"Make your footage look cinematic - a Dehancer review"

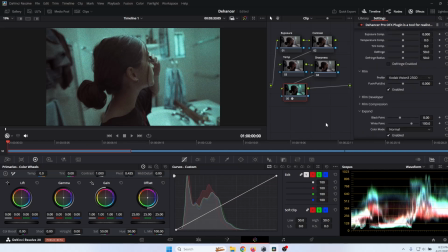So when you apply Dehancer to your footage, typically a lot of these boxes here, all of these smaller modules within the software are going to be enabled. And so what I like to do is turn off a lot of these initially,
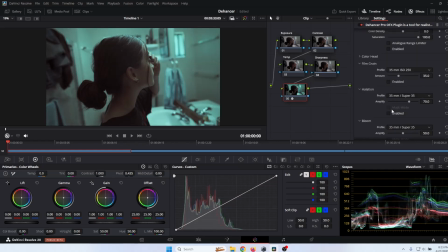and then pick the ones I want to work with as I'm working with the footage. Okay. But the first one we're going to be looking at obviously is your source. It's already been converted to Rec 709, so we can just leave that as it is. You can adjust your color exposure, your temperature.
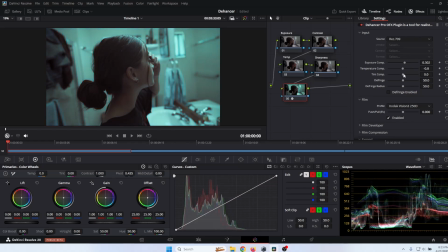You can warm it up, cool it down, your tint, defringe radius. But I'm not going to mess with those. I like to do all of my adjustments in my notes. That way any work that I do can be reflected downstream and I can isolate
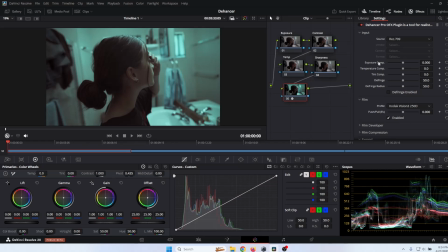each node for micro adjustments as I go. So I can go back, adjust the exposure as I see fit. And you're going to see that that's going to happen here when you're working in Dehancer. So now here is the fun part. These are all of the vintage film stocks. Okay, and there's a few here that I really like to work with. Some of the ones that I really enjoy,
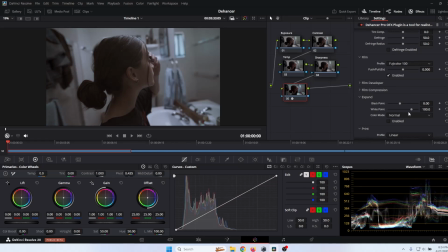there's some of the Fuji ones, Fuji Color 100, which gives it a nice natural look. Muted colors, looks very beautiful. And then it's really important that you come down to your print and you select, I like to use the Kodak
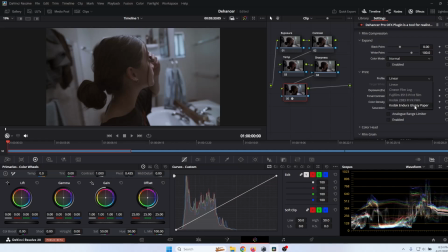2383 print film or the Endura glossy paper, which will do that.
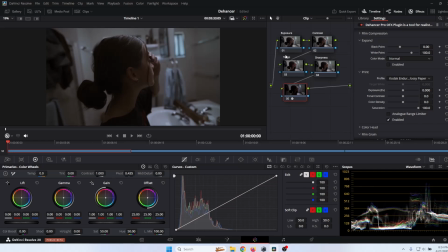And we're going to enable it. Now it's going to darken it up, as you can see here. So of course you're going to come back here to your exposure and we're going to lift it.
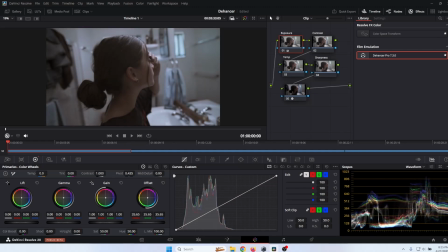Okay. And it's looking pretty good. Looking at my waveform, my blacks aren't crushed. I don't have any highlights that are peaking above the threshold.
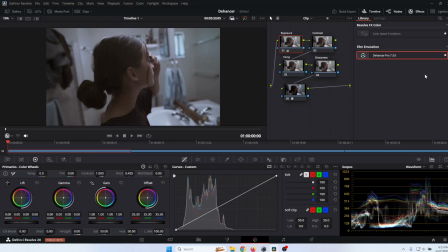To me, that exposure looks pretty good for now. Okay, so let's go back into our dehancer. Now, film grain, this is the fun part. This is where you can emulate a film stock by adding the grain. So if you enable that, now you can see there's grain. So if we're running it,
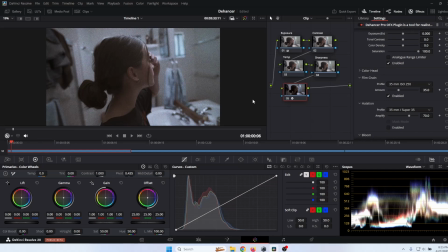right, looks like a film. Now, I don't have a top of the line PC, so whenever I activate a lot of these, there is a little bit of stutter in the footage when I'm playing it back.
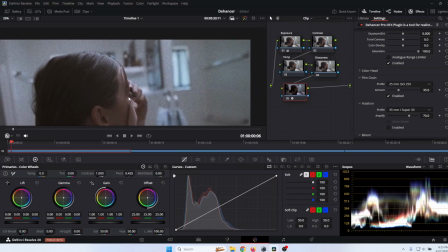So you kind of have to depend on just eyeballing each individual frame and seeing how it looks.
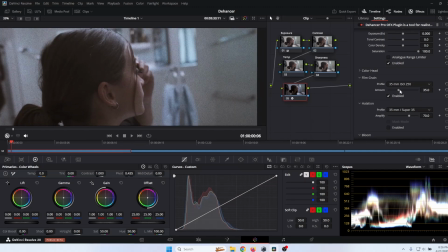Okay. I don't like to have too much grain in my footage, so I like to turn it down to about 10.
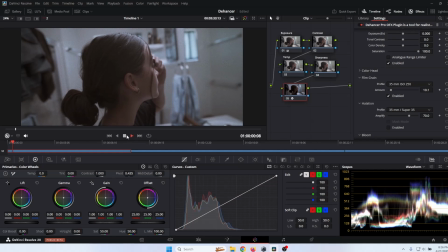It looks more subtle, more natural. So if you play that, it looks a little bit better. Or you can even go lower. Let's do 7. Now, another feature I really like to play with is the halation.
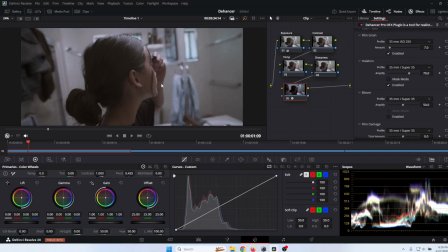So if you enable that, that's going to give your highlights a little bit of a glow. And you can select, what type. I'm gonna stick with 35 millimeter. As far as amplifying it, you can crank it up, you can lower it.
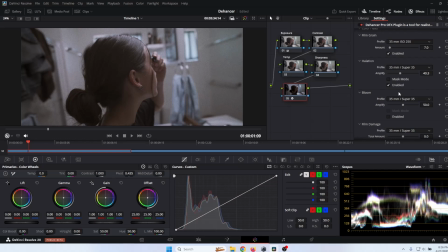I like to have it more of a subtle glow, so I turn it down to about 40. And then bloom is a very similar effect. It's going to give you kind of that ethereal um, glow to your highlights.
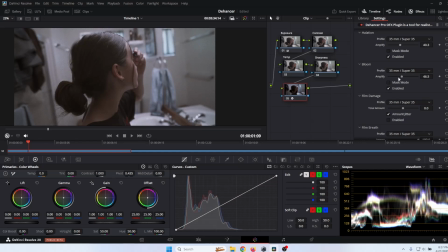So you can turn that up, you can play with it. So if you look at the window back here,
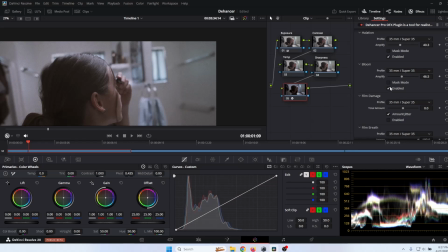it's a very subtle shift, um, but it's definitely helps, with the footage to give it that more cinematic film look.
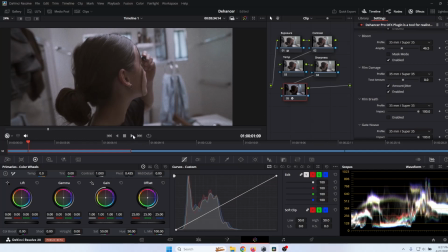Now you can add film damage. So when you play the film, it'll show little
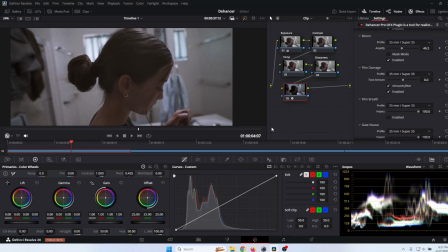bits and pieces of film damage, as though that's an older film that has been in storage.